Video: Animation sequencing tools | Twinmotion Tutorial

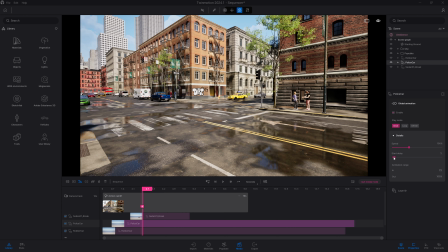4:11 If you have some animation that loop, you can also select your animation by clicking on the bar over here. And here you have all the options that you have on the animated file, like set the play mode, play with the speed or the start delay.
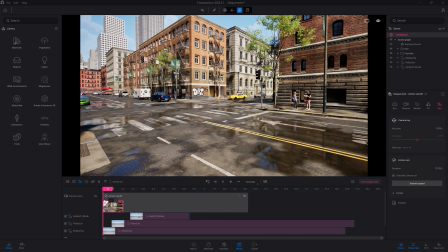4:28 So I'm pretty happy with the animation so far. I have my car that turned, that one is braking, and I have the police car that arrived just 1 second later. So now let's actually maybe edit a bit our camera. So we'll select my keyframe.
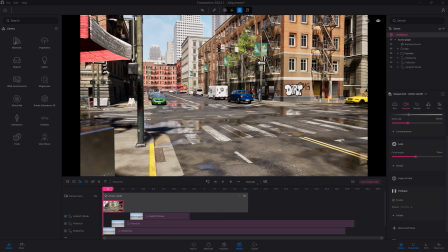4:43 My keyframe is highlighted in pink. That means that now all the settings I'm controlling will affect that keyframe.
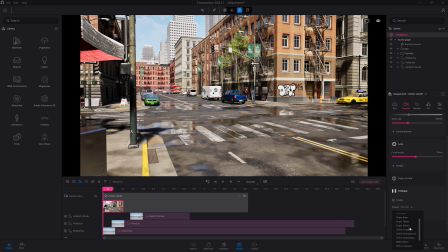4:50 So here I can change, for example, the camera by going into the film back, one of the new options available within that new version.
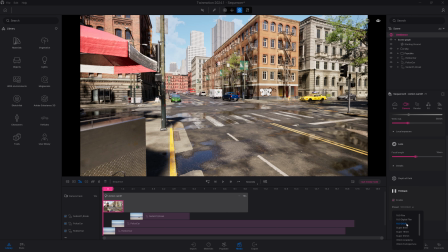4:59 Let's press on refresh and let's have a look at the different preset options that we have available.
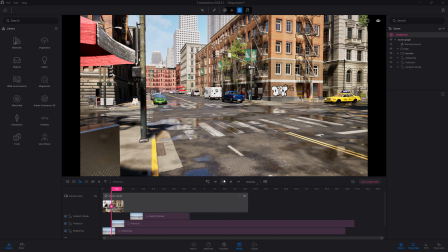5:05 Let's maybe use a Super 35, an IMAX 70, or maybe just a 16x9 DSLR. I can of course play with the focal length, press refresh, and just play to see the animation happen in our scene.
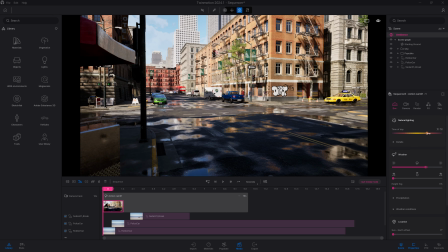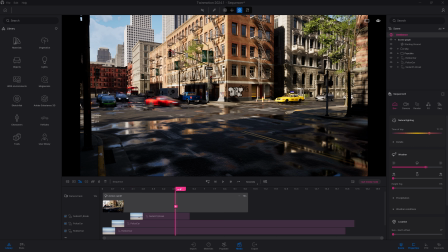5:28 Let's say I also want to change the time of day. It works in an exact similar way as other media. We'll come to the environment and here just play so we have a nice sunset.
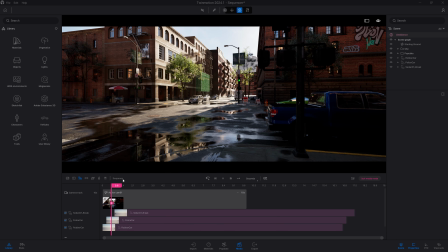5:43 So now let's have a look at some other examples. So here I just created a second action cam, which is from another point of view. And now I just want to follow the vehicle that turn just at the intersection. So here those two vehicles will arrive from the right going to the left. So let's pause right there. And what I want to do here is actually just click on the plus over here to create a new keyframe. If I just want to make my first camera a bit like it was filmed by the hand, I can just make some slight movement,
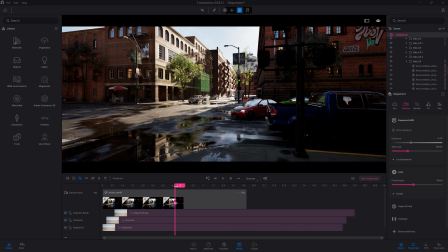6:24 really subtle movement, so it feels like the camera is just moving a bit.
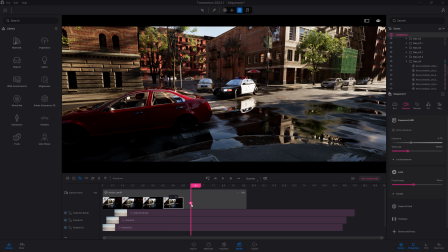6:29 So we'll come back to the first one, so it feels a bit like we are waiting at the intersection.
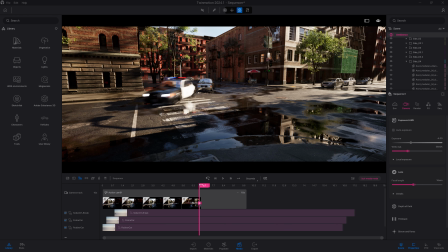6:35 And now, straight when the cars start to drive in front of me, I'm just going to follow them.
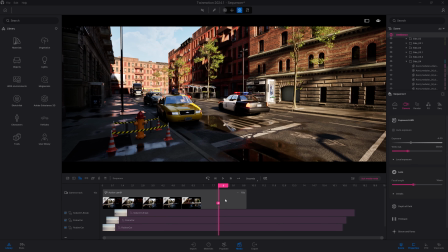6:42 So I'm going to come over here, move my camera to the left, I will click on the plus.
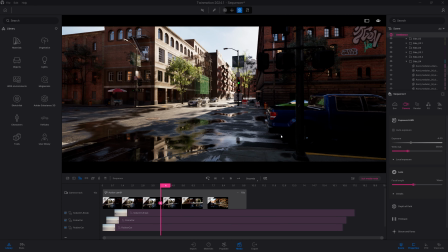6:49 Same thing here, I will move the slider a bit later.
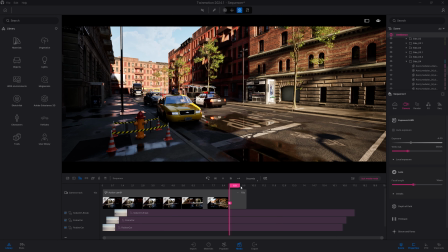6:53 I'm going to just move a bit the camera and follow a bit the action.
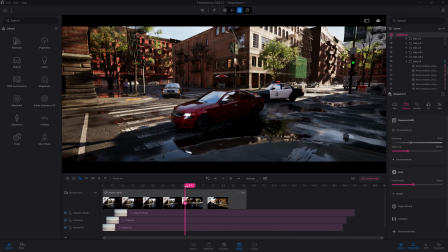6:58 So now let's come back over here. I have my camera that is moving a bit.
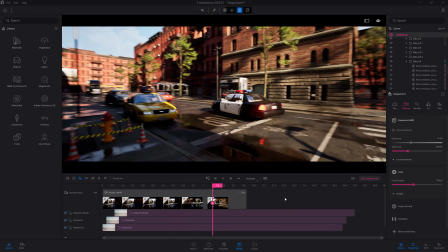7:03 And now, yeah, it's just following the vehicle as they are driving by.
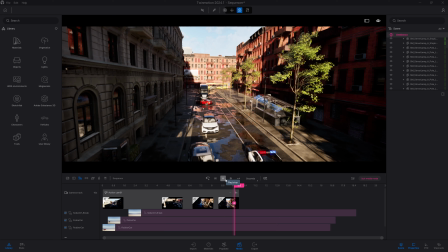7:08 So that was not actually possible with the previous media tool, and that's also one of the key features of that new sequencer. You can really follow the action of the animated file you are importing.
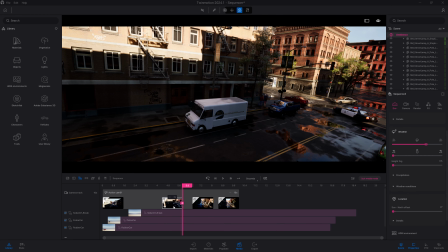7:21 That's why it's called an action cam.
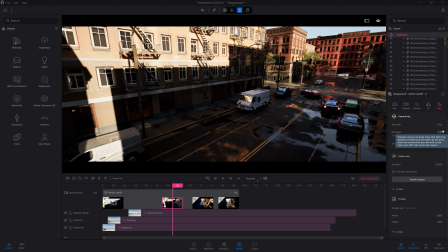7:25 Part of the new option that we have within the sequence tool is the ability to make a camera roll.
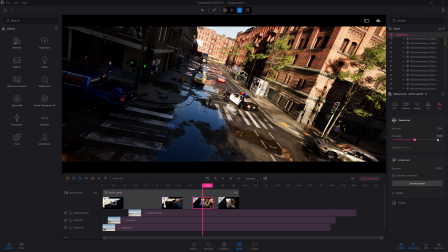7:30 So that's what I have set up here. That keyframe, if I select it, I can head over to the sequence tab.
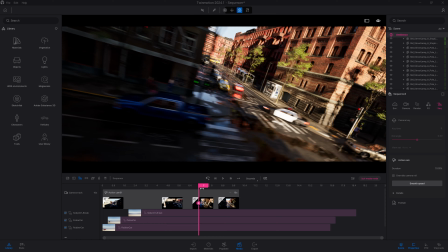7:37 And here we have a camera roll option.
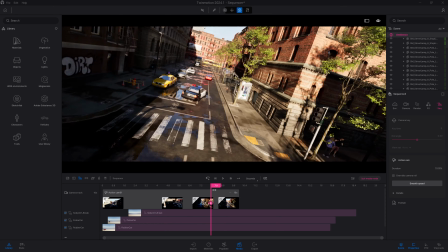7:40 Right now, this keyframe have a camera roll at 0, and that one have a camera roll at minus 18,
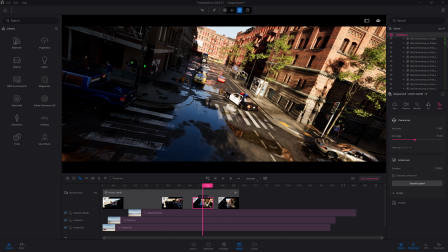7:46 which is that nice kind of drone look that I wanted to create with my camera movement chasing the action.
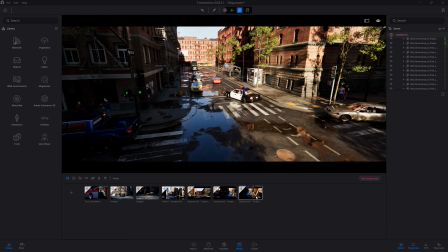7:59 Now let's say I'm pretty happy with that shot, and I want to render an image out of it.
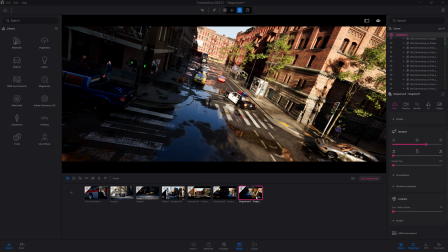8:05 For that, we have added that button here, the snapshot icon. When you click on that, it will create a new image that you will find in the image doc.
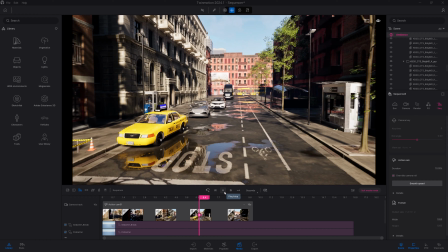8:13 It will save the camera roll you have set up, plus all the location of your animated file.